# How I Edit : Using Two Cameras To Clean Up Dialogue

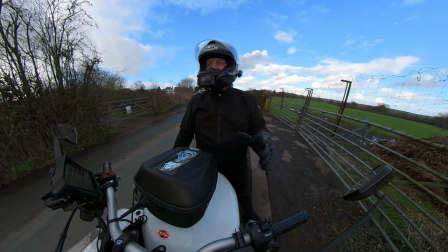Ideally you need two cameras to do it and this first video I'm going to show you just a bit about the audio and talking and how to choose what the talking is going to
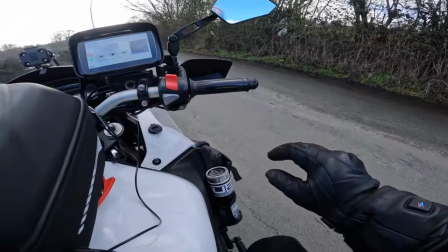be and what you want and how to cut out all the dead stuff you don't need and this is
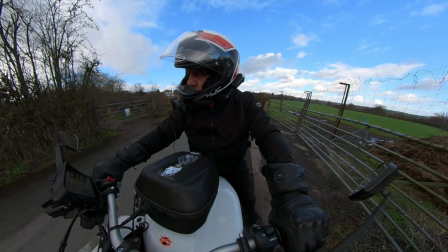where two cameras come handy and what you'll probably notice is when
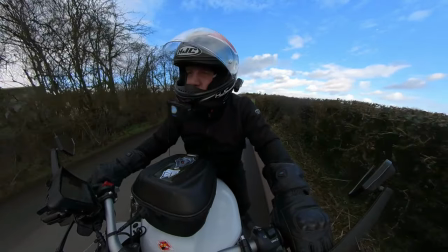you watch a video the talking is it runs smoothly it's quite fluent
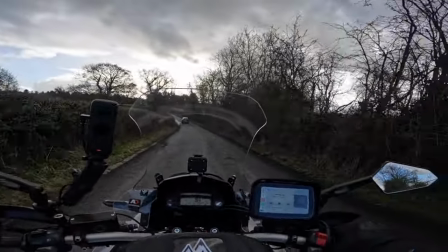how the conversation goes but in reality it doesn't work that way I don't
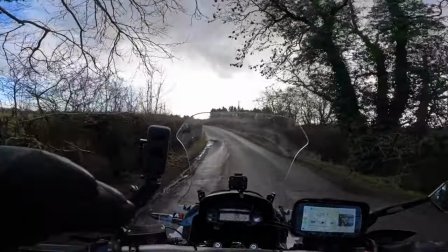script what I'm gonna say but I edit it so it all fits together that there's
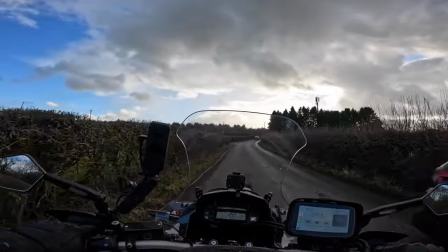no long pauses between what i'm saying so what i'm probably going to do now i'm just going to just talk
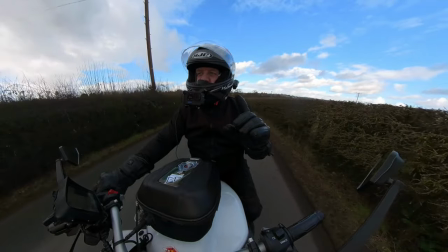some rubbish as normal and then when we do the editing bit i'll show you what i do with the audio
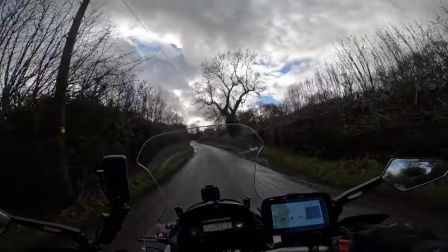and i will clean up to the bits what i want now a lot of people they will leave all this bit in so i'm not really saying anything any important
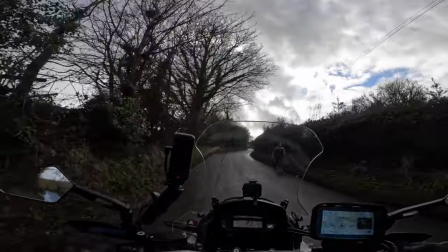but you know i'm not just on a normal crap road around streets i'm in a bit of the countryside but
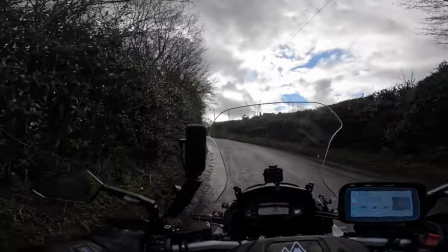a lot of people tend to leave all of it in
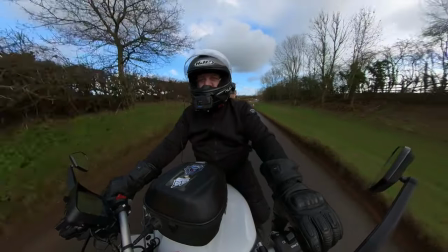and i'll explain a bit of the the 10 second rule with clips
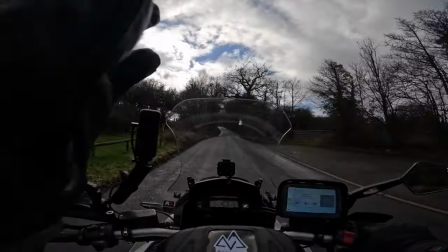so ideally what you want to be doing is you don't really want to have one view really
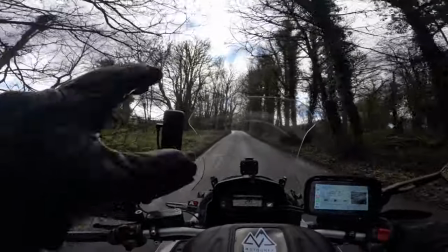longer than 10 seconds unless it's a specific subject you're talking about and
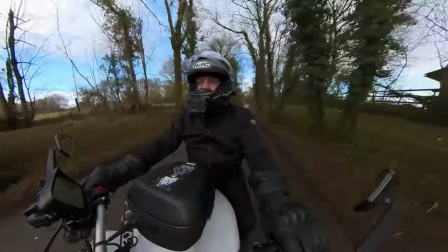you're concentrating on something then that will need to be longer than 10 seconds but if it's something like this just general
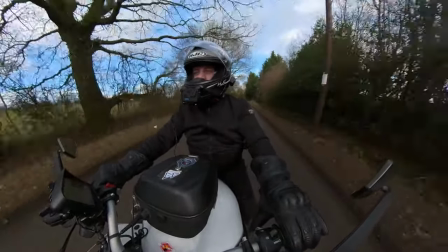talking and general riding and there's nothing specific for the view then every five to ten seconds you need to be changing
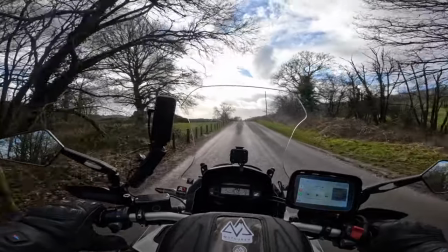changing camera changing view and this is where it comes in handy of cutting out all the gaps
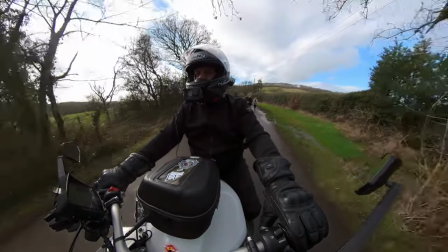when you're talking it's called a few people will where there's a gap there with me talking
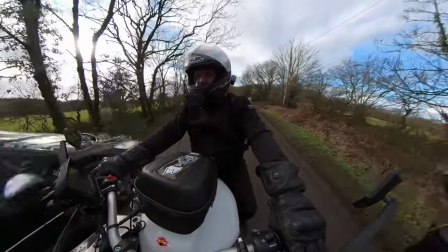that will just cut the video and join the video when I continue talking.
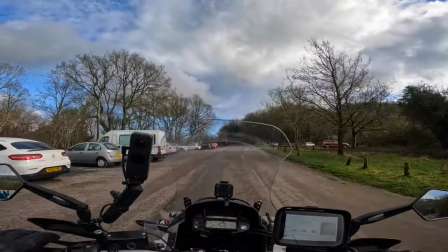But the problem is with that, you see the jump. You see the jump in footage. It doesn't look natural.
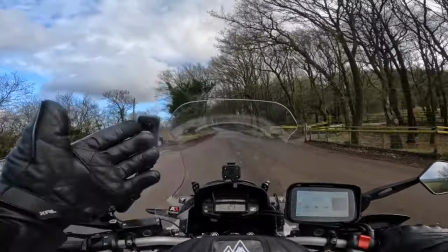And the viewer then knows that's not a natural conversation. That you've chopped the video out.
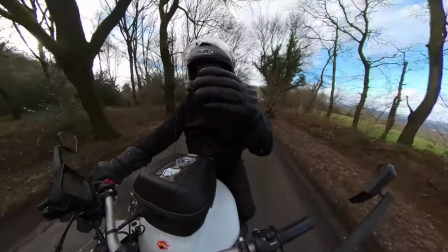Or what some other people do is they will cut it but they will put a crossfade transition.
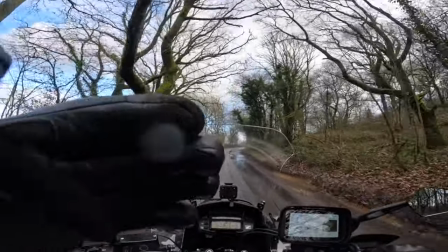And really the idea of a if you're going to use a transition on the same camera
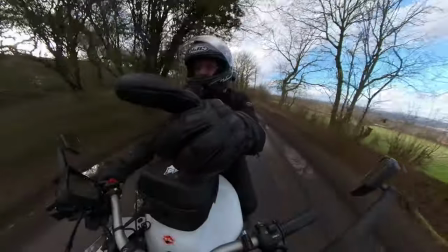so if I'm using my forward facing camera and I'm then going to transition to the next clip from the same
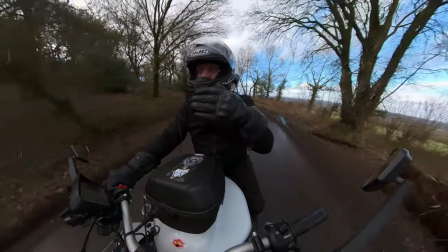camera that should only really be being used if you're trying to show a time lapse that
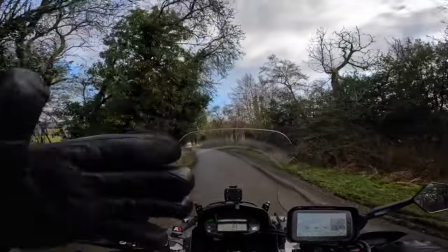time has passed and you're further on you don't really want to be doing that if you just you're talking you're doing a conversation because that that's not
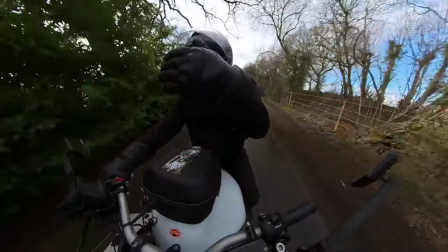the idea of the effect the effect is to show you know time has passed on and you're further on down the road further on down the
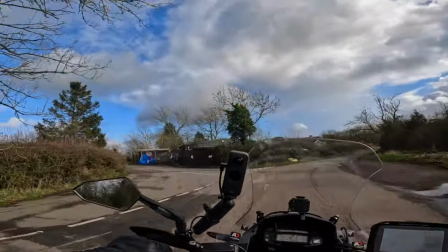line and I went on Peaky Biker's live stream Wednesday where we was talking about this
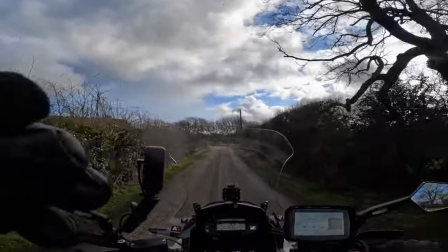and I explained then is the best thing to do is just watch television,
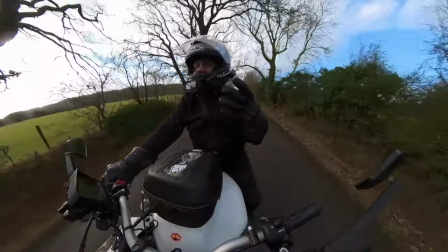watch films, documentaries, soaps, what I'm on and you will see on documentaries and TVs about every five to ten seconds they will change clip.
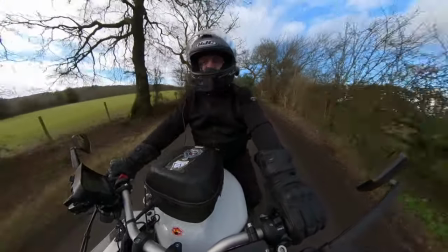It just keeps the viewer engaged but the bonuses of that is using
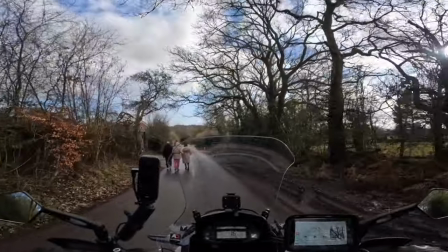two cameras you can switch between cameras if you want to cut something out.
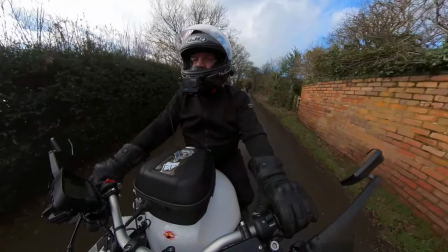Like that there then, me going on that cam side. When we edit it, I'm going to cut that bit out.
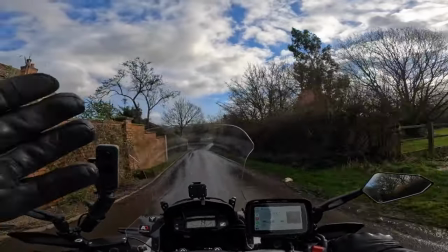But as I'm coming down this road talking, you won't see the difference.
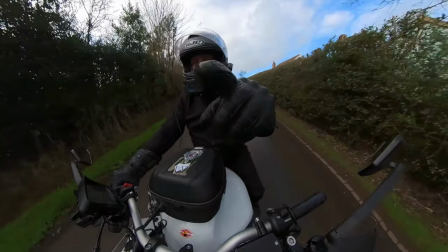You won't see a jump of my front camera going forward, because what I will do is I will switch forwards and backwards between these two cameras, and that'll show you how you can do it.
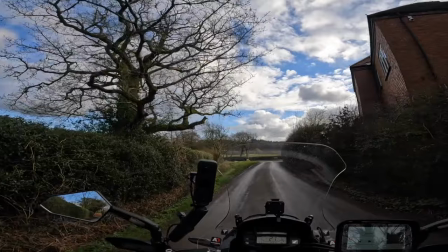You can just clean up a video, you can get rid of a lot of junk in the video you don't want, but without the viewer noticing.